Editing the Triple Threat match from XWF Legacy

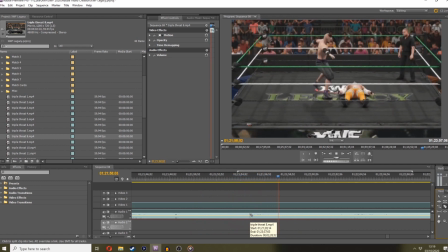Rolls him through. I like that animation because it looks like they're still fighting. Looks like they've still got, you know, hope.
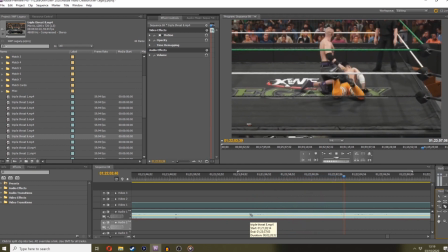You got to give them hope. But this is a heat section at this point.
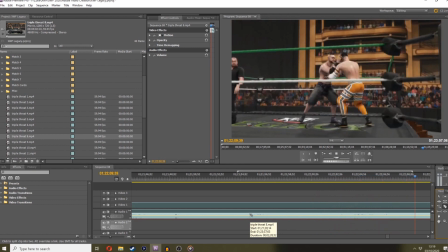So this is Jacob Drake just wearing down on Junction, but he's gonna get his hope spot in a sec, which is, I believe, here. There you go, knee on the top, and then we get a nice hope spot. Neckbreaker.
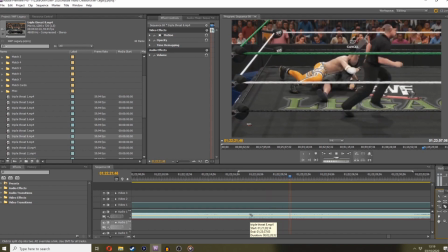for the cover.
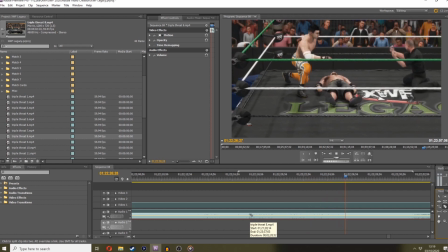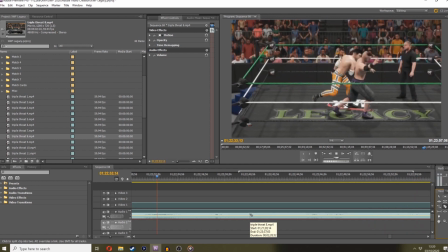So obviously a big part of booking this match is to keep Junction strong.
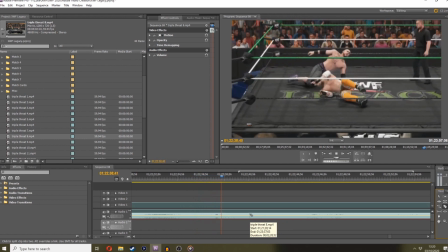As you I mean, if you've seen the match, you know Junction doesn't go over, but I wanted to make him look strong throughout. So he doesn't take the pin, and B, he gets a lot of offence in.
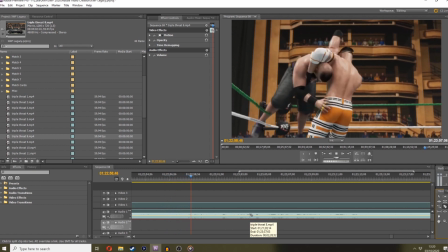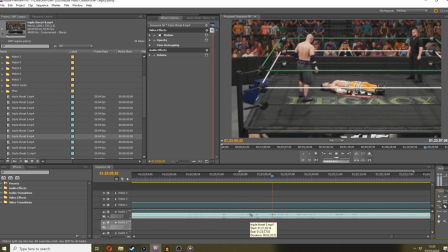Oh, vintage. There you go. Stomp on the face. Classic Jacob Drake for the cover.
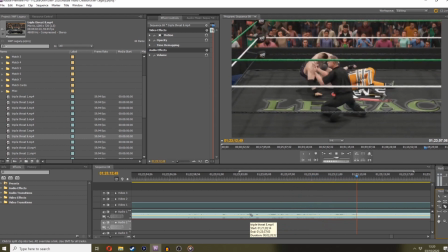And a shoulder up.
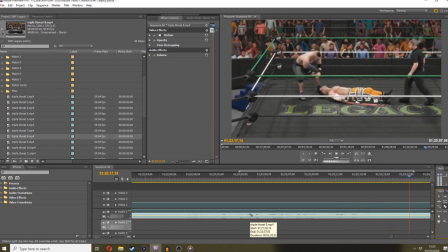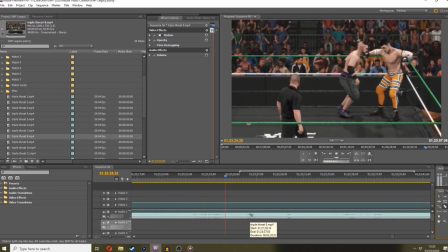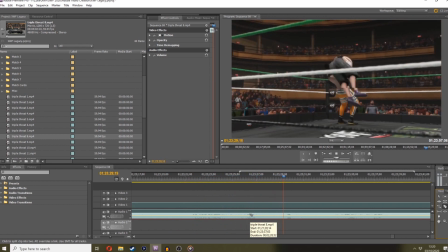Reverse tornado DDT. Nice.
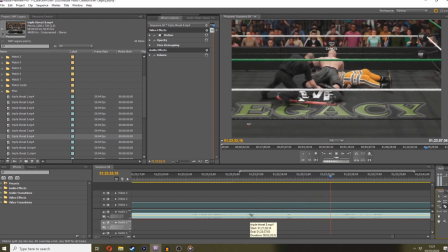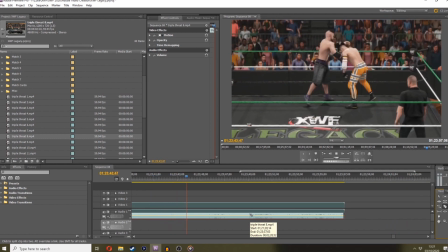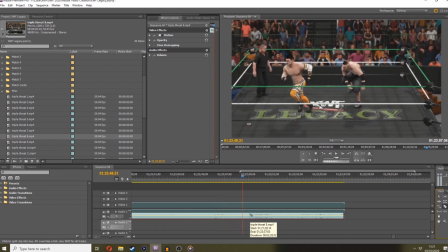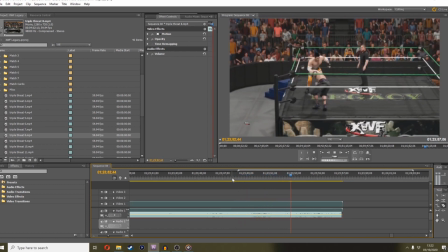Okay, so more action from these two. That looks to me like a clothesline over the top rope opportunity.
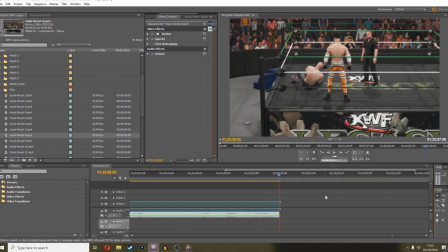Well, I've stopped the footage here, so I'm not sure why. Maybe I had to answer the door or something, I don't know.
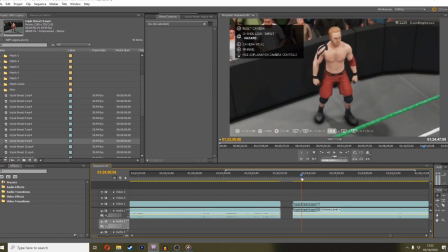Let's see where number 9 is. So number 9 is Hazard coming back in.
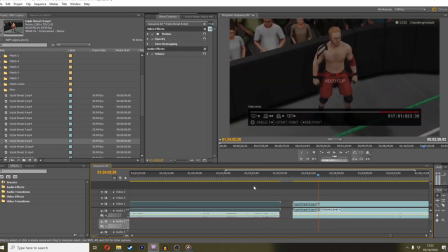That's questionable. Why is that?
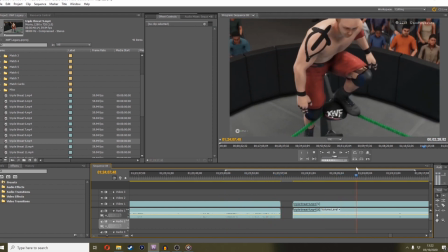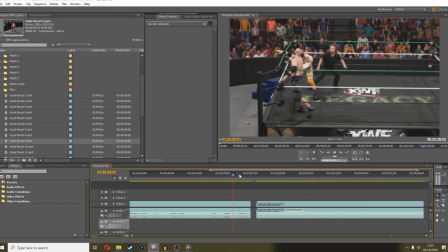Okay. So, Drake goes for the splash. Junction runs in, hits him with that clothesline.
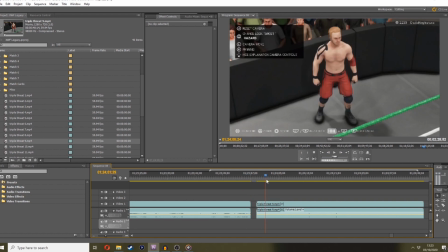At which point, it looks like Hazard's going to get onto the top rope. So I've backed out of this game at this point and said, no, right, new match with Hazard and Junction, so I can capture this footage here.
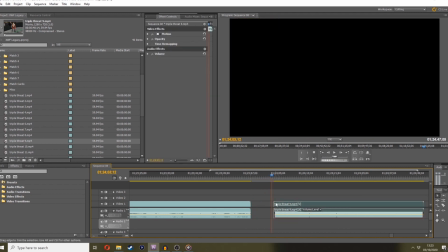So we've got Hazard climbing up
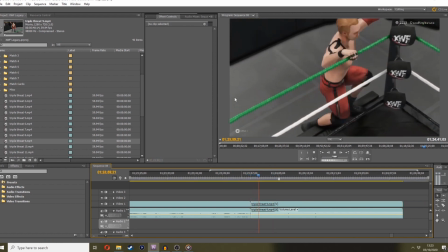here and getting onto the top rope,
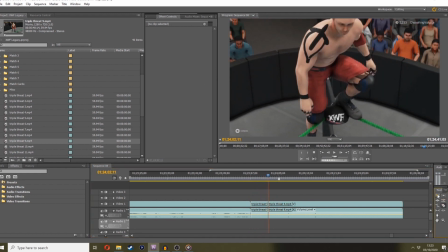which again we're going to need audio for because it's straight out of highlight reel.
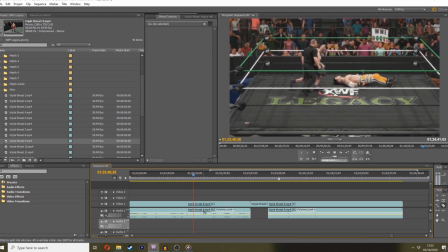Grab some of that from here.
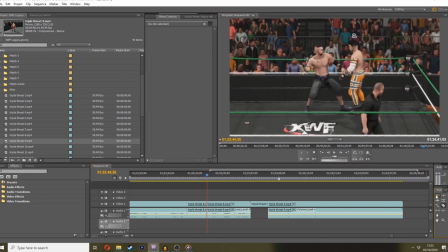We don't want that punch sound, so we'll just grab that for now. Hopefully that's enough. If not, well, we'll grab some more.
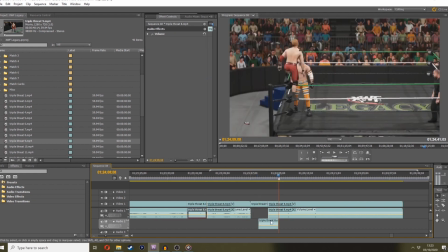So chuck that in there.
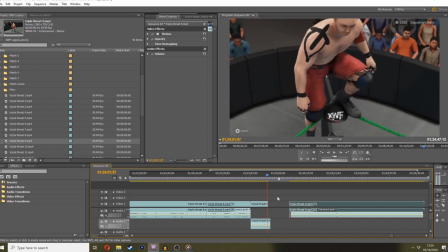Hazard comes in. Obviously you can see I've used highlight reel to try and directly mask the fact that I'm in a singles match here.
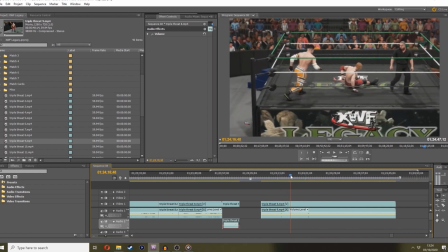There's no Jacob Drake in this footage.
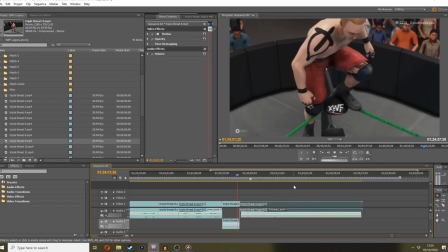So what we'll do is we'll use the actual footage where you can't see Jacob Drake for the audio simply, because Junction is going to grab him straight off the top rope.
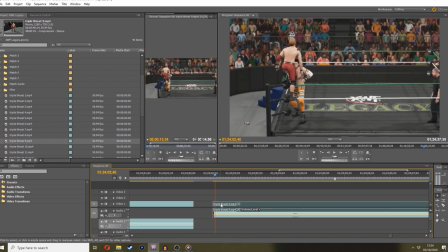We want that to happen like as soon as he gets on there, like Junction has noticed him trying to climb up.
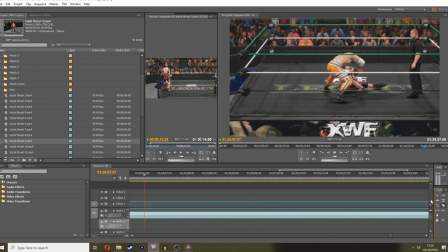Throw him straight off, boom. So we've got the sound file there from the in-game footage, and then he's going to throw him straight out of the ring, I believe.
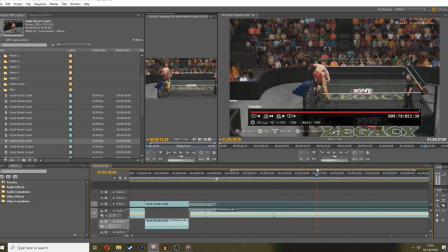Or was he going to try and line him out? I don't know. Either way, we'll stop there.
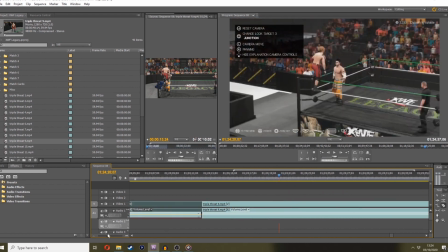So we've got the audio. We'll go into the highlight reel, and you're going to see that I'm going to purposefully obscure the fact that Jacob Drake is not in the footage,
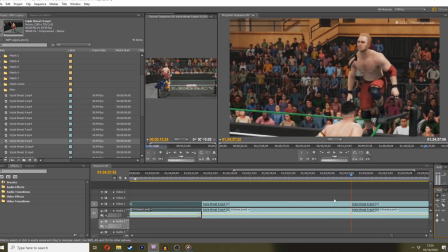so that you, as far as the viewer is concerned, Jacob Drake is still in the footage. He's still in the match.
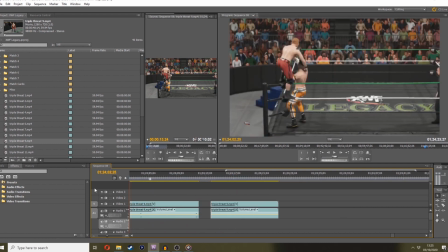So we'll cut all this out. We've got the audio here. This has no audio.
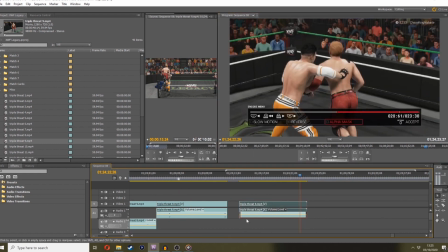So we'll cut. Wait, how much left in this footage? It's all highlight reel. So remove this redundant audio.
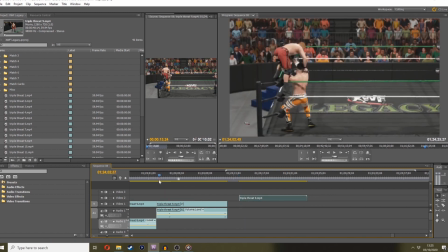And I can sort of splice this footage over the top here where as and when I want.
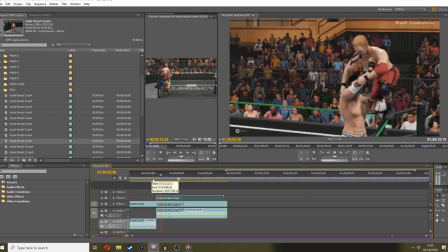So I'll move that above. So it's going to go straight from there into Junction grabbing him. But throwing him down.
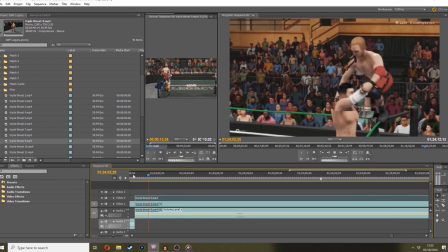We want to shorten that to just so the sound's in line. Grabs him straight away. Boom.
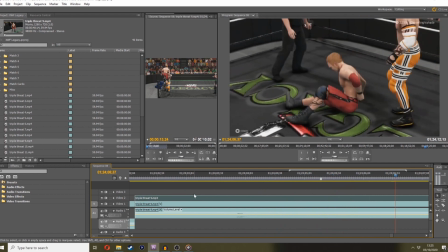Bumps him over. Hazard sells and sits up. Junction goes to grab him.
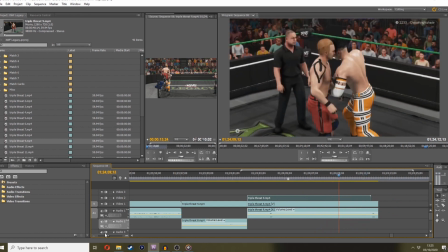Purposefully done so that you can't see that Jacob Drake sort of rolled out of here.
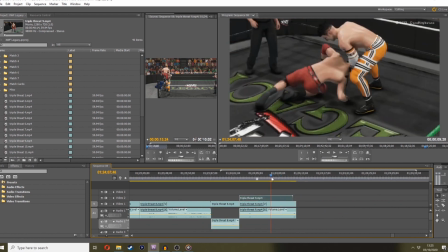And you know, as far as the viewer's concerned. Now for some reason, I stop here.
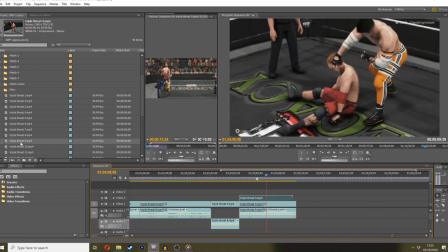So I'm interested to see what part 10 is. Let's see what part 10 is.
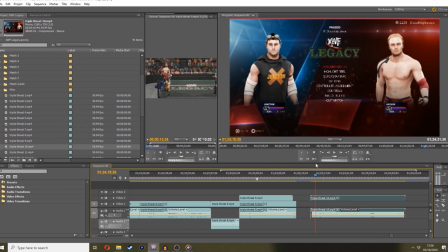Ah, okay. So what I've done is I've started the match again with finishers, so that I can have an oh my god moment, just so I can get this little throw out.
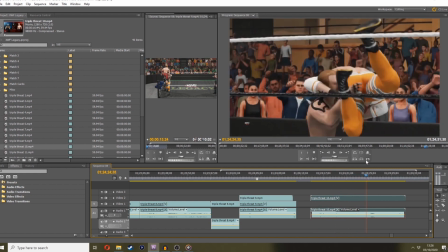I've done his whole OMG move, but I'm not going to use it as part of the match.
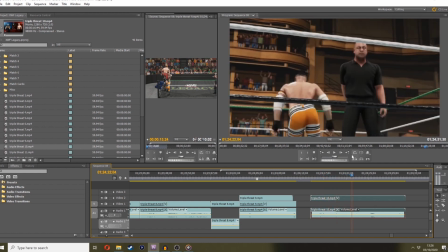I'm literally just using it for the get out the ring, which is fine.
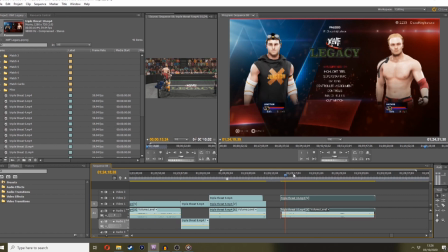And that comes with sound file.
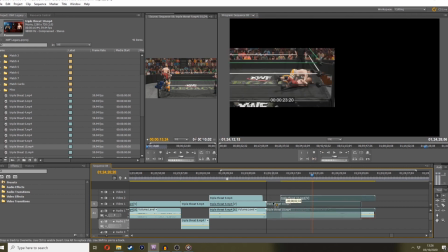There you go. So that is literally going to go on the end of this.
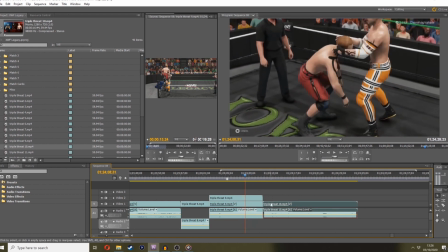So Drake's going to pick him up. Junction's going to pick Hazard up, and then I'm going to transition straight into that OMG.
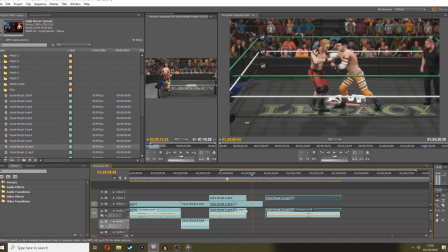Where is it? From here. Sort of. How well does that go together, though?
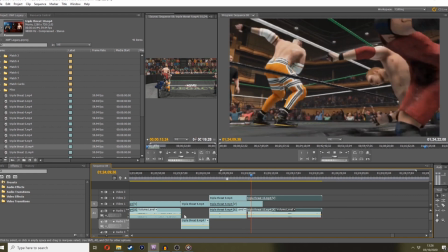That's the question. I sort of. See, this is where I've got to sort of
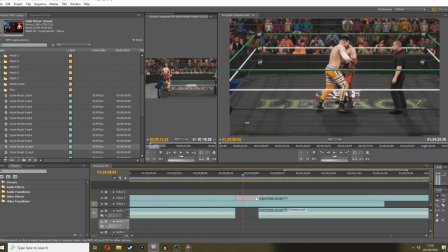try and get this to match up as good as I can.
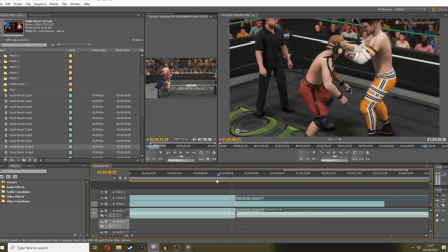I think that worked there.
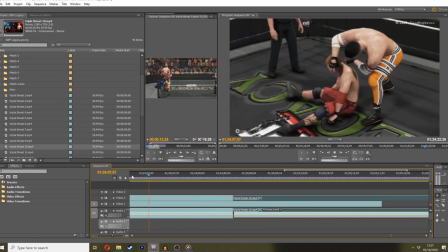I mean, it's not perfect, but I mean, when you're watching a match, it's so fast-paced, you can sort of get past the fact that Junction's going to change position a little bit and just throw him out.
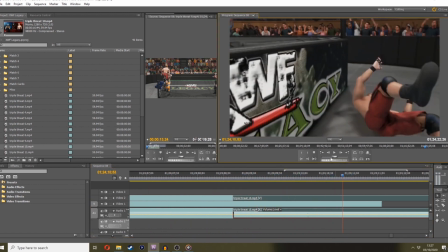So we'll go with that. We'll keep the audio. And then as the camera flies back up,
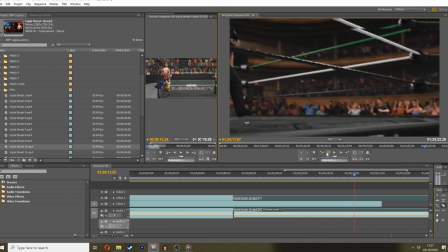just go back a frame.
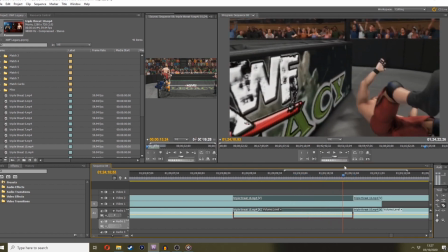So in this sort of this camera turn here, I think that's actually the end of part 10, realistically.
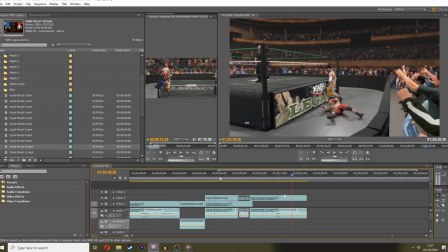I don't think anything else happens apart from the OMG move, which I'm not going to use. We'll then bring in...
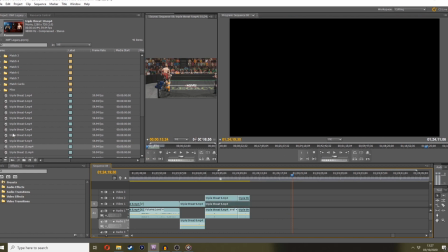Oh, wait a sec. We'll then bring in part 11, which is going to...
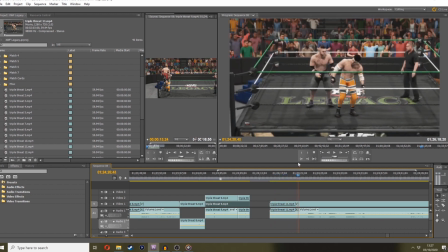It's back to another singles match between these two, Jacob Drake and Junction. And you can see I give Junction a little... I give him a little punch to turn him round so that he's essentially looking at Hazard as he's throwing him out. At which point, the best thing is this is obscured down here at the bottom of the screen.
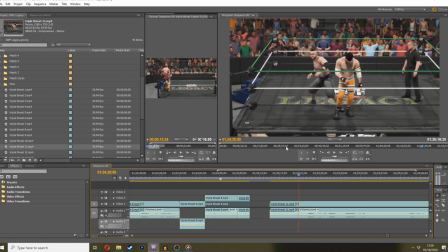So Hazard's out of view now. He's been thrown out of the ring, and I don't have to worry. Like, the viewer's forgotten about him. At which point, Jacob Drake's going to hit Junction, turn him around, and go straight into his comeback, which is
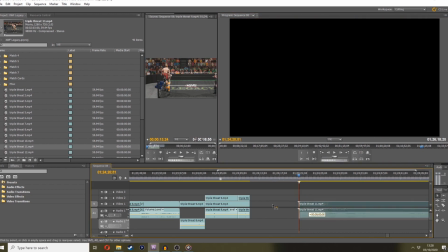a nice little sort of transition. So if we chuck that on the end, the whole thing is going to look like this.
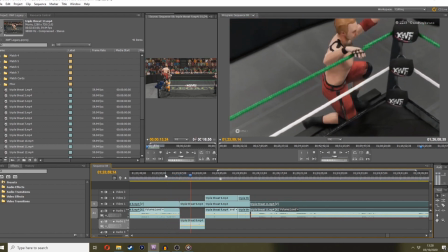Clothesline. Hazard comes in, goes onto the top rope, as if he's going to try and jump on Hazard.
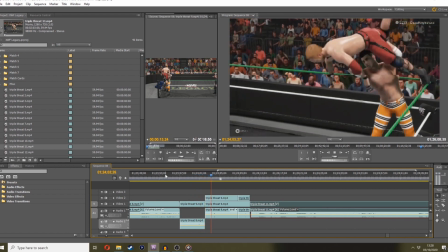Junction.
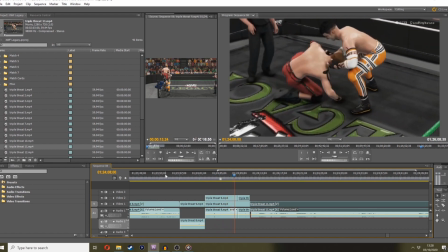Junction turns around, throws him off, grabs him, dumps him back out the ring, get out, turns around.
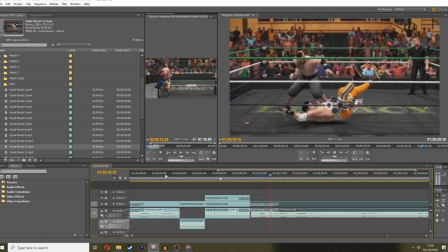Oh, Jacob Drake straight back on the attack. And I think that works pretty nicely. Sling blade.